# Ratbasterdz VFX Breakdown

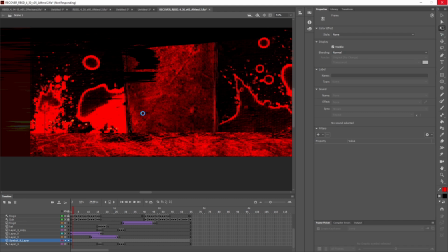[68:29]
And so the zoomy lines go by fast, and the background goes by a little bit slower, but the end effect is that it looks like the whole background is going by super fast.
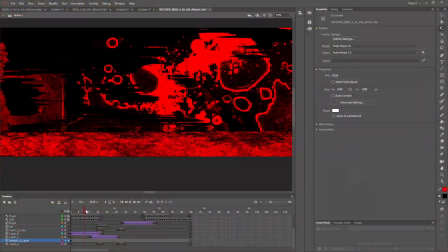[68:38]
And I'm going to try one more time to pan through this. Ah, yes, now we can see it, finally.
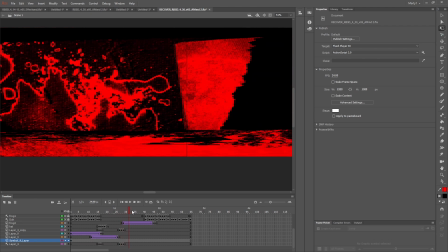[68:45]
You know, at a snail's pace, it's kind of hard to see the thing I was just talking about.
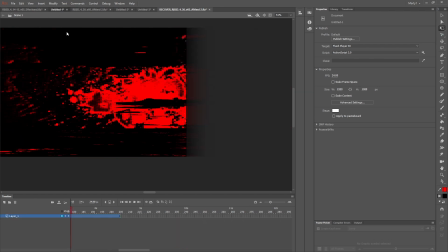[68:54]
But those two things parallaxing together create this cool effect where
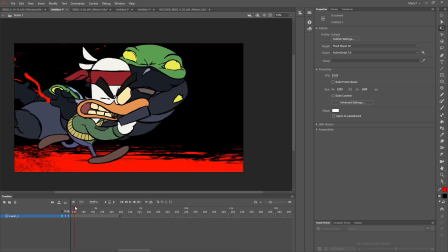[69:02]
it seems like the world is zipping by.
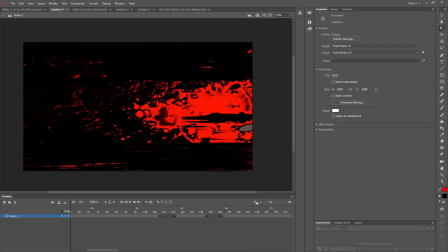[69:04]
So that's the technical breakdown of some of the shots in this cartoon, some of the comp stuff I did,
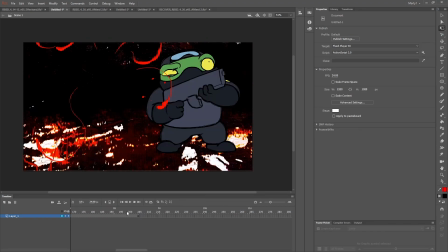[69:13]
with some extra musings about the nature of doing
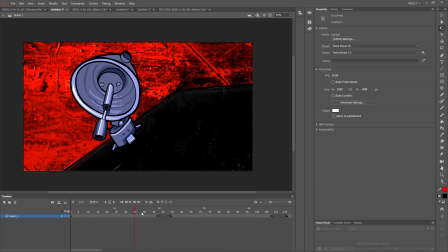[69:21]
kind of seat of the pants style, unplanned, unpredictable big broad strokes type work.
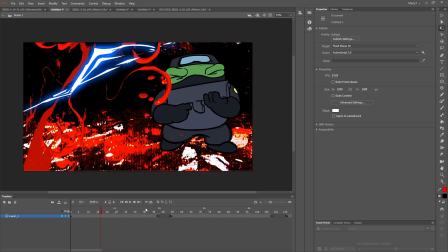[69:33]
There is kind of like a mindset you have to adopt to really pull this stuff off effectively, and it takes a lot of like leaps of faith and just like believing that it will come together in an interesting way,
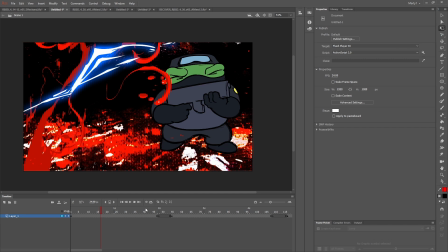[69:50]
and then just like maintaining your own enthusiasm levels by like leaving hard decisions for later, and like instead of just like having an idea in your head and then like just trying to do like a faithful recreation of the thing that you're picturing.
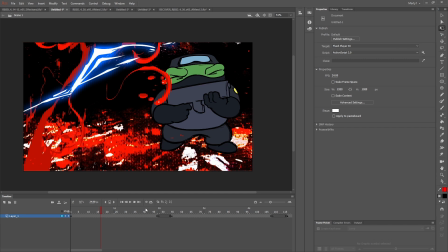[70:10]
There's a lot of fun to be had in just leaving the image in your head a little bit vague, such that making it interesting and making it exciting is always a question of like, what are the new experimental things that we can inject into what we're doing, and like,
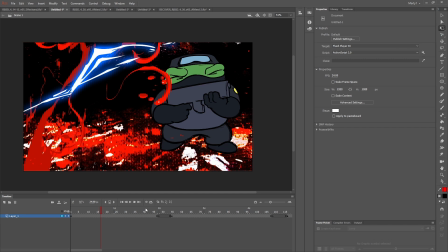[70:32]
I don't know, just being like open to like what different kinds of stuff looks like. Being open to, it's about being open.
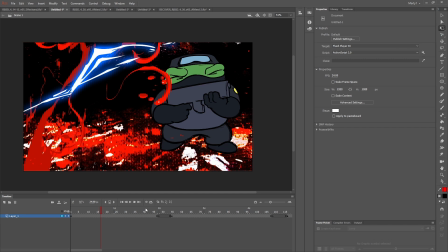I don't know. You ever watch any movies by Matt Johnson? I really don't know how to end this, so I'm just gonna turn it off now. Thank you for listening. Goodbye.